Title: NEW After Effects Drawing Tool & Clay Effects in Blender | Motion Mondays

Time to feature some great work from around the industry. First up is a cool behind the scenes from Yuzu Studio.
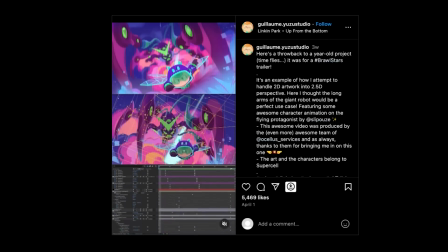(4:13)
Founder Guillaume Scoffier posted an amazing breakdown from a Brawl Stars trailer using some really
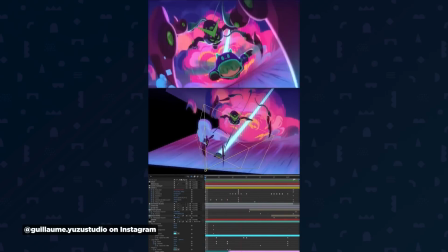(4:19)
clever compositions and 2.5D animation in After Effects to create a shot that looks totally 3D.
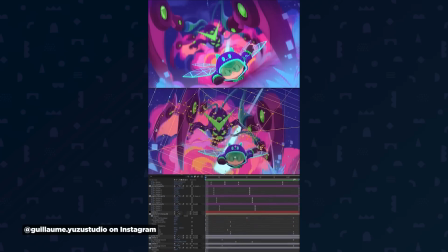(4:24)
The trick here is using really strong staging with the camera and objects, along with some depth of field,
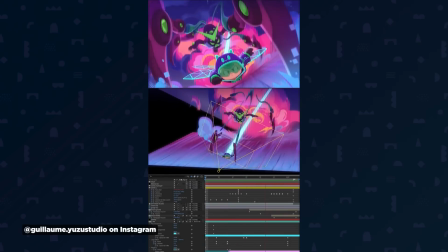(4:29)
great artwork, and very clever fractal noise for that ground plane, giving everything more of an anime look.
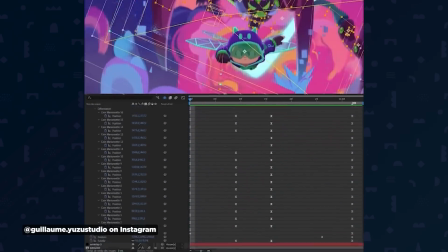(4:34)
And as you can see from his timeline, there aren't a ton of keyframes because when your artwork looks this good and you've got a good eye for camera placement, sometimes it doesn't take much to make an amazing shot.
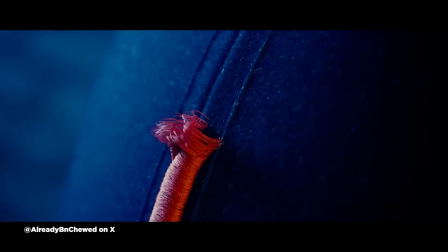(4:42)
Next up, our friends at Already Been Chewed showed off a killer promo for the New York Mets.
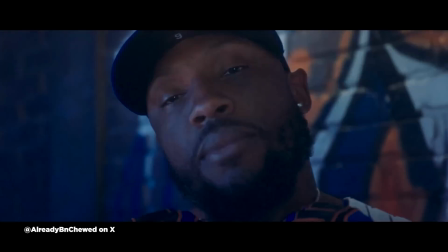(4:46)
It's awesome seeing them working at the highest levels of professional sports, bringing their 3D chops into the world of live action with cool jersey transformations and great compositing.
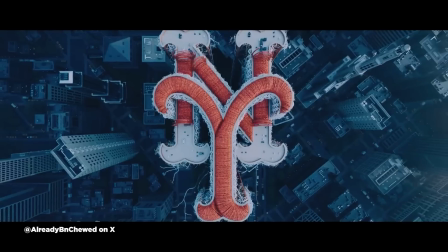(4:55)
The live action is beautifully shot and the edit is tight, super cool concept and great work from a studio that, as amazing as they are, probably still has its best days ahead of it. Finally, the one and only Lucas Camargo, aka Untitled Army, dropped 2 new compilation reels on Instagram showing off his unique style.
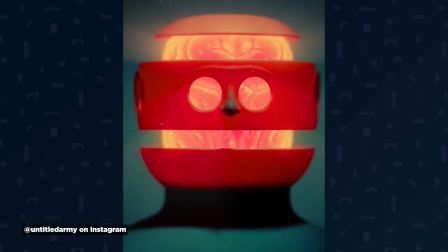(5:10)
It's harder and harder these days to find motion designers with a look that is so uniquely theirs. As soon as you see it, you know who made it.
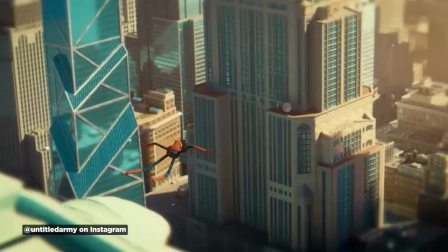(5:16)
Lucas has developed his style beautifully, and his character designs and concepts are just incredible.
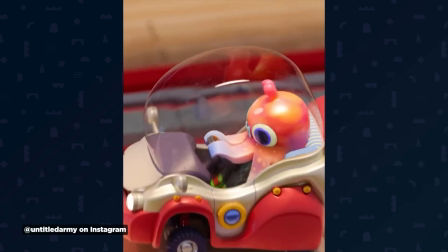(5:21)
What I love about his work is that the animation is often pretty simple. When your designs, lighting, and textures are this good, you don't need to do anything fancy on the animation side to make something amazing. If you spot great work that you think we should feature, please tag us on social media at School of Motion. Do you remember those Double Mint Gum commercials from the 90s? Double Mint's the one for you. Well, this has nothing to do with that, but DoubleGum just released Clay 4.0,
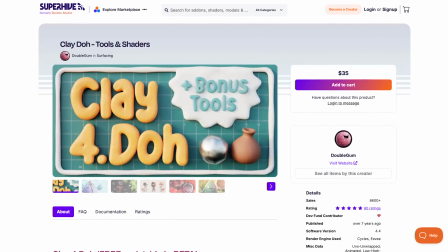(5:44)
amazing pun, their latest Blender tool that turns simple geometry into clay-like renders.
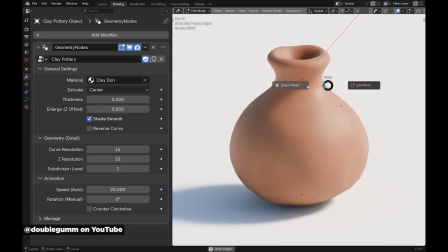(5:49)
It comes with detailed textures featuring fingerprints and imperfections with smart settings for controlling clay scale and animating those imperfections.
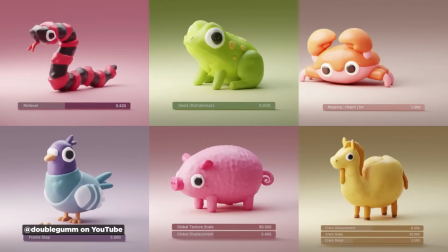(5:56)
Materials range from shiny to dull and even include glitter-embedded options. If you like this style, check out DoubleGum's other tools like Woolly and Kamikaze on the Superhive marketplace.
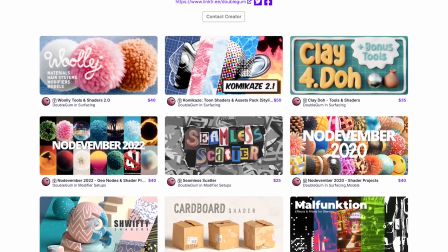(6:05)
This is yet another example of why Blender's ecosystem is attracting more motion designers.
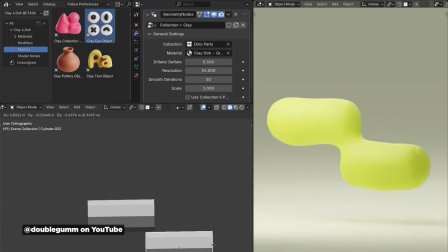(6:10)
There's an incredible wealth of specialized tools that would maybe cost a fortune in other 3D packages. As EJ mentioned last week, about 50% of animators now use AI in their creative process, mainly for concepting.
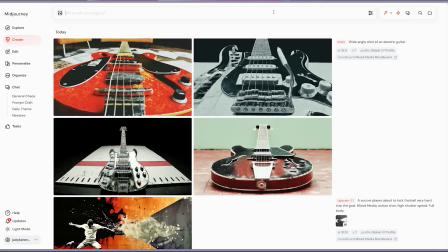(6:22)
Midjourney's latest feature adds layers and retexturing to their editor. I tested it with a mood board project, starting with a guitar image in draft mode using Smart Select,
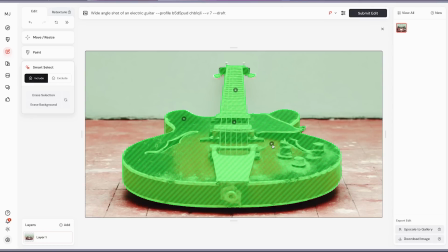(6:30)
similar to DaVinci's Magic Mask, to isolate the guitar, then moving it and resizing it on its own layer.
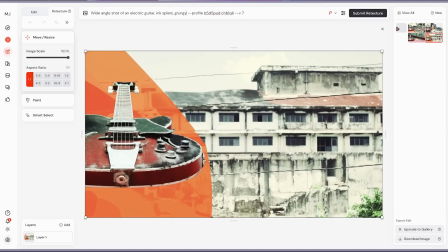(6:36)
You can even retexture it by adding prompts like ink splats or make it grungy, and Midjourney maintains the structure while restyling based on your direction.
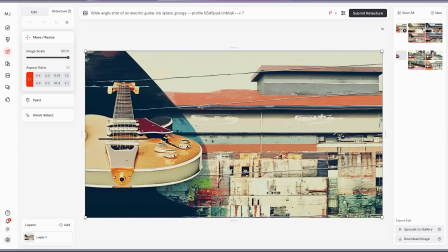(6:44)
The tool has become surprisingly deep, giving you way more control than before. And I'm really curious what you think about those features, so drop a comment below.
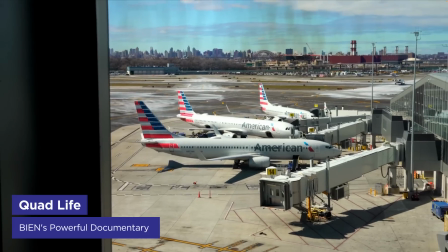(6:50)
Beyond Studio is releasing a documentary about their team member, David Jeffers, a quadriplegic sound designer who runs Quadraphonic Sound.
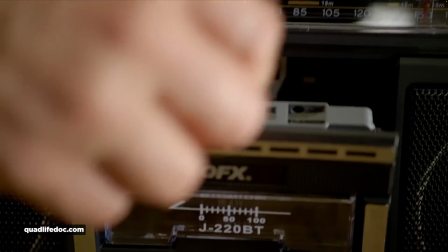(6:57) That is very, very clever, David.
Despite losing mobility in an accident, David continues his successful sound design career as part of Beyond's team.
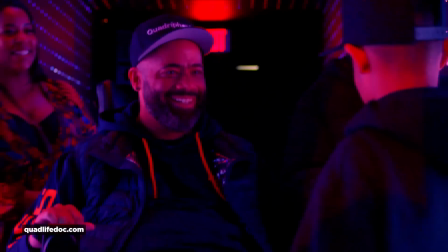(7:04)
The Quad Life trailer features stunning cinematography and editing that will absolutely make you tear up.
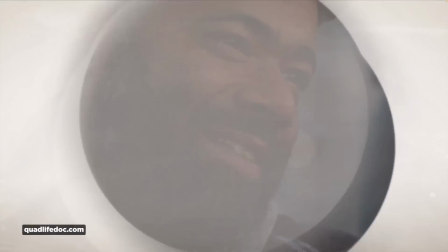(7:09)
This exemplifies what makes Beyond special. They seek out important stories from our community that deserve attention.
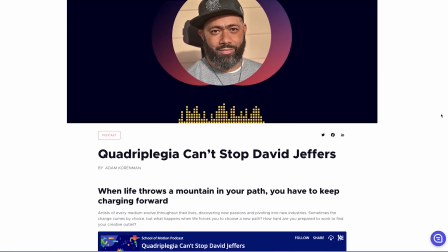(7:15)
Having interviewed David on our podcast, I can tell you he's an incredible person with a very inspiring story. Check out the trailer, but keep tissues handy. I'm serious. I mean, I didn't cry when I watched it.
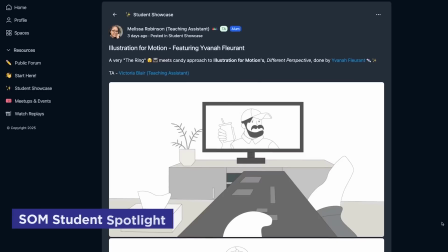(7:25)
No, but you might. It's time to feature our School of Motion Student of the Week, Yvanah Fleurant.
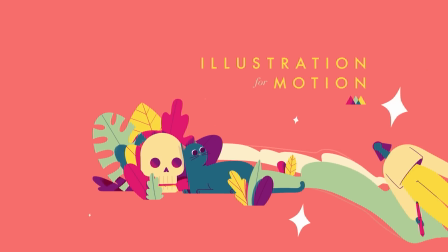(7:31)
With the help of her teaching assistant, Victoria Blair, Yvanah has been working through Illustration for Motion, taught by the amazing Sarah Beth Morgan.
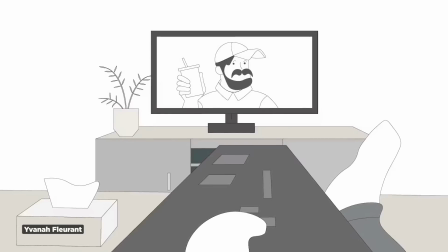(7:38)
In the different perspective assignment, students have to incorporate perspective in a flat, abstracted way.
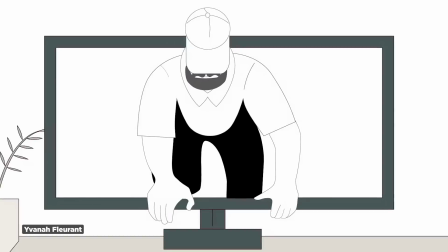(7:43)
It can be tricky to tell the viewer that objects have perspective while maintaining a flat design style, but Yvanah nailed it.
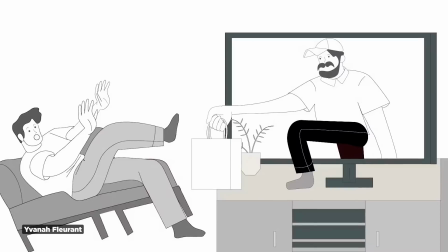(7:49)
I love the mix of perspectives that are almost like optical illusions, but all the frames work beautifully.
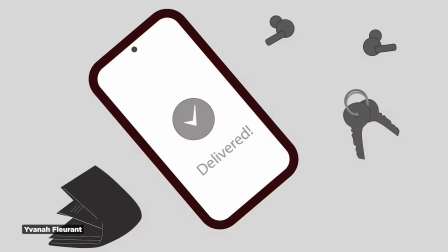(7:54)
There's also some really great character design, nice variety in compositions, and excellent value structure to help lead your eye to the right place.
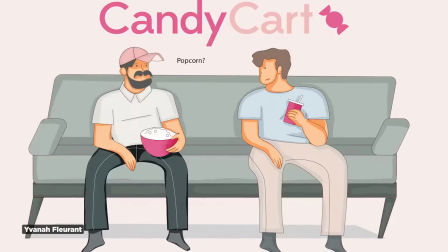(8:00)
The shading on the final frame adds even more depth to an already beautiful set of boards, and frankly, I want to see them animated, though I understand if Yvanah doesn't animate them because it really would take a lot of work. But great job, Yvanah.